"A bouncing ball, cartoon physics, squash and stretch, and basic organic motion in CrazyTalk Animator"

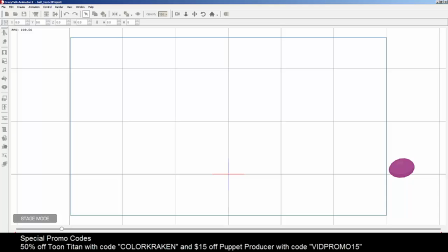Kind of a bouncing water balloon type of thing. I mean, the deformation is actually not that bad.
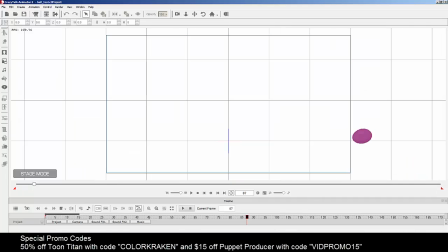Let's go to the timeline here real quick, and let's see here. Well, let me select this first. When you select your object, you can see the path of the actual animation. This is something that I guess only really happens with when you're manipulating the transformation of an object.
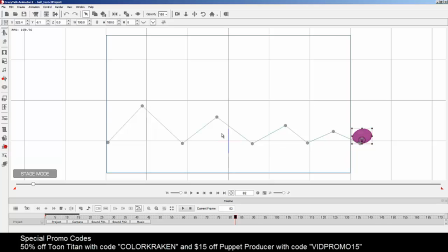The cool thing is about this is that you can visually readjust the transformation points.
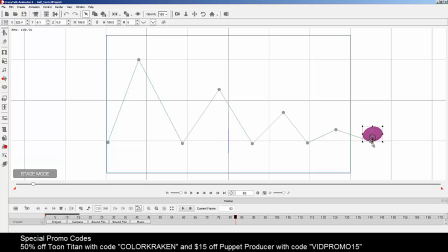So we can have something that looks like this.
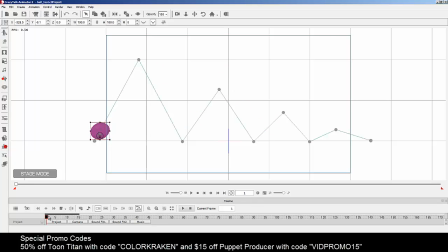Alright, also one other trick is that if you don't need all these frames, okay, so here I guess we'll call it 80 frames. We're going to change the number of frames on the timeline to 80. That way it gives us just these, and we can turn on the looping option.
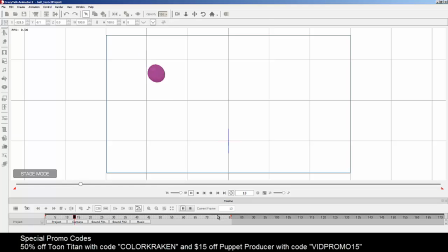So when we test something, we could just let it play, and it'll loop over and over and over, and we get a better sense of what we're working with.
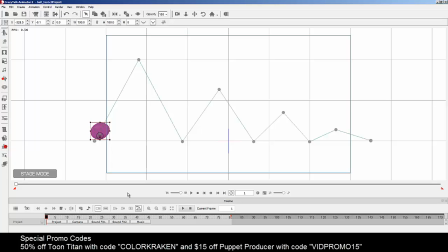Alright, so I'm not too concerned about the motion on its way up. I mean, that looks okay. So what I'm going to do is I'm going to I'm going to rewind this.
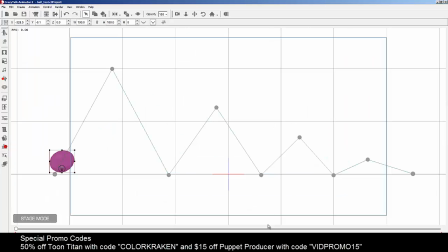Then I am going to, let's see here, where is my, there we go, transform.
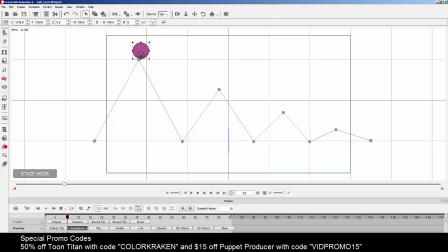This way I can view where all my transformation key points are, my keyframes. So here, let's play around with the easing in and easing out.
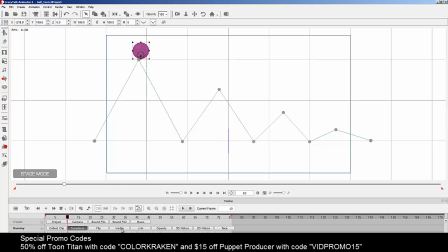I'm going to right click on it, transition curve, ease out. So when we ease out, notice that the software adds more frames as it gets higher, and this is actually something that we want,
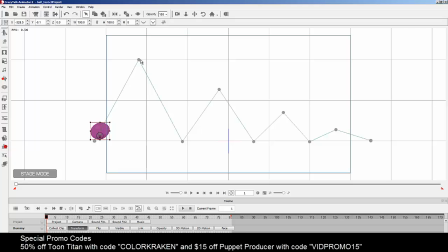because as the ball bounces high, it gets away from the center of the earth. Gravity starts acting on it a little bit more, and it starts losing speed, so it eases out. So the slower, the higher it gets, the more frames it needs to give that illusion of getting slower.
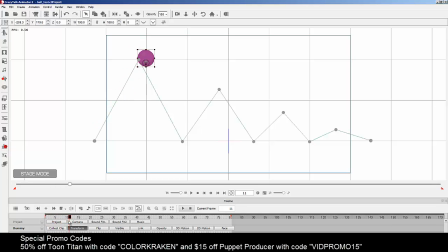Alright, on its way down, we could probably just leave it as linear, but if you want to make it a little more extreme, you can have it ease in, so it'll start slow again, and as it gets lower and lower,
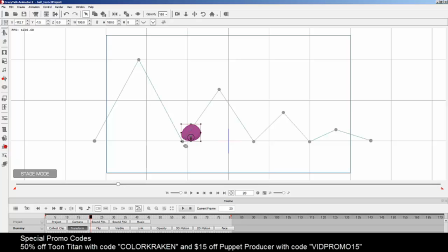gravity starts acting on it, and there's less frames, so it appears faster, which will give it its momentum again so that it can bounce again. So let's right click on that, transition curve, ease in.
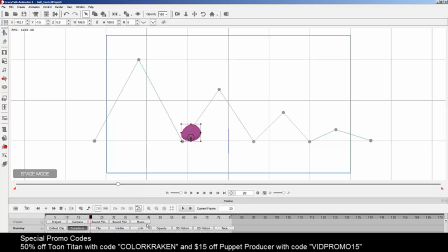So then we have something that looks like that. Okay.
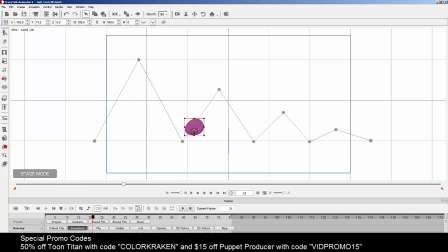All right. The other thing, well, let's go ahead and finish this. So we have, and if you hover, you can see what you're using here. Ease in. So for the next one, we're going to choose an ease out.